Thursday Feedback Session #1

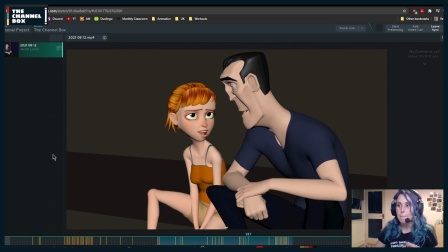(120:16)
She's very on model, but she feels like she suddenly, like, all of the stress and anxiety that she had punched her in the face right now, and she's like feeling it all, which is not a bad thing,
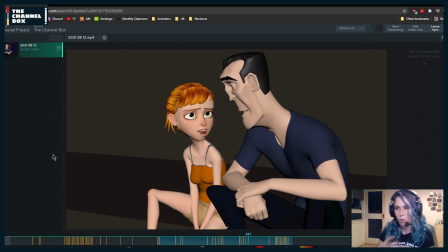(120:33)
but it doesn't go so much with the rest of the shot. So what I would do is basically you can just lower the corners so that it feels a little bit more round, less round at the bottom.
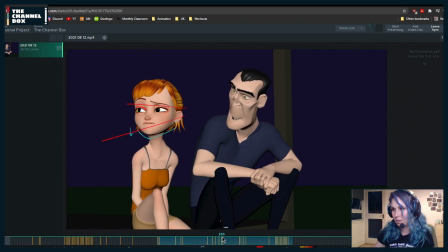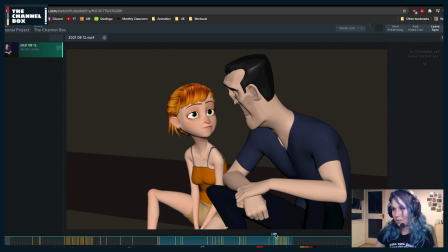(120:52)
Yeah, that's true. The lower lid is touching the iris, which you could have it so that it doesn't, basically avoiding tangents.
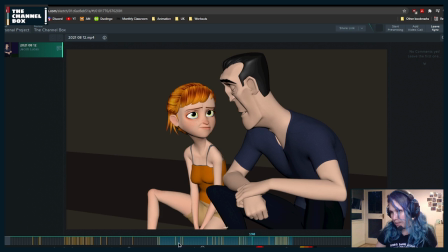(121:05)
I can't see it so much because my screen color doesn't let me see that very bright yellow that well, so thank you for pointing that out. But I think also you need to spline more the faces, so I'm going to wait
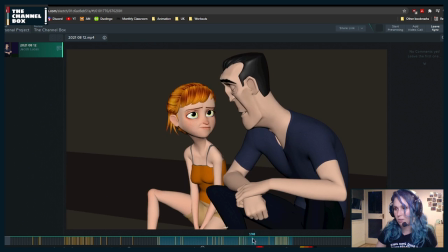(121:22)
until you do a pass on it so that we see where we're at. And then the other note was here. I said too harsh basically because he's moving backwards and stops too harshly.
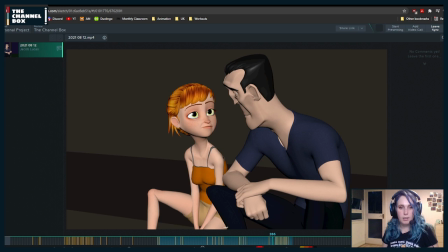(121:40)
He suddenly like did boop and stopped there. So just soften that transition, that end pose for a few more frames so that he doesn't just end there.
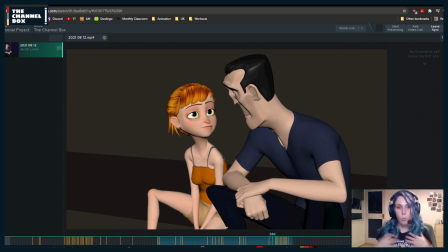(121:52)
You can even overshoot a little bit and come back in terms of the rotations that are happening in the body and the shoulder, all of that. And then here I was tracking the nose because I feel
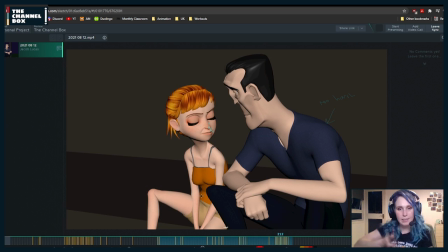(122:08)
that her nose suddenly goes completely straight down. In theory, yes. I am recording just in case. And also, we have now put the setting correctly, supposedly, so that it uploads to Twitch.
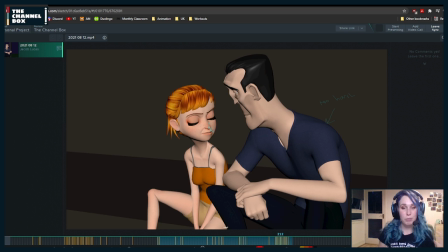(122:28)
I saw that Dan's stream from yesterday is already uploaded to Twitch, and I think it was automatically. Dan, you can confirm or deny what I'm saying. So it should be all recorded, and we're also going to upload to YouTube, so that worst case, if it
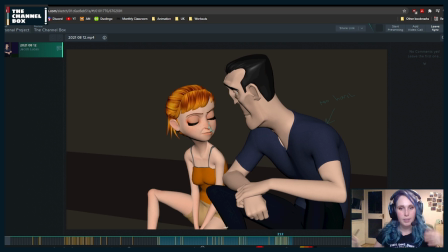(122:47)
disappears, it will be there. Yes, awesome. Yeah, it could be. I honestly can't see that well because of the colors of my monitor.
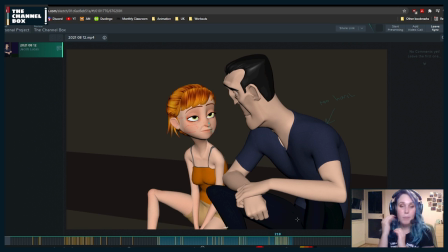(123:03)
I can barely see that yellow, so I'm basing it off of what I'm hearing. I wish I could see it better. Stupid monitor. Awesome.
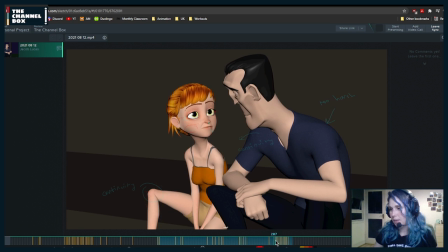(123:22)
Yes, we're gonna upload it everywhere. Oh, be careful here. It's going through her leg. Hey, Allison! Welcome! Nice to see you.
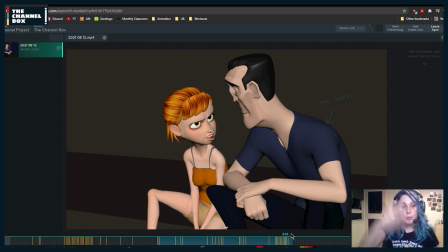(123:41)
Okay. So what I was saying here, her face and her nose move very vertically down.
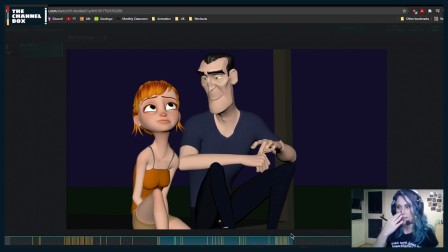(123:48)
So I would try to add an arc to it just so that it doesn't feel so vertical down.
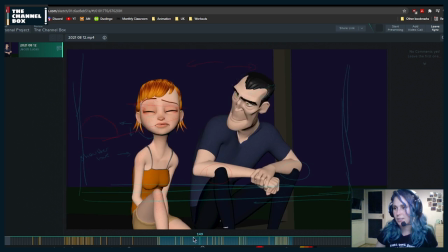(123:54)
Arcs are our friends. We love arcs. Yes to arcs. Okay, so let me see everything.
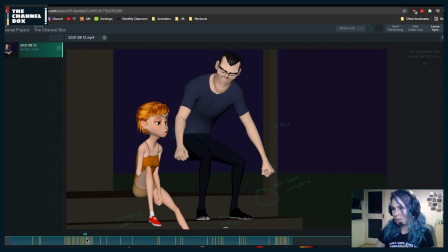(124:03)
Because maybe I'm not. Oh, yeah. I remember there was something that I wanted to say about him that I was forgetting.
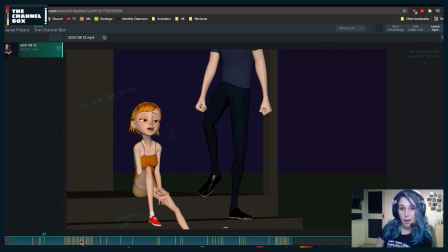(124:14)
I'm not sure yet. I will see when I finish.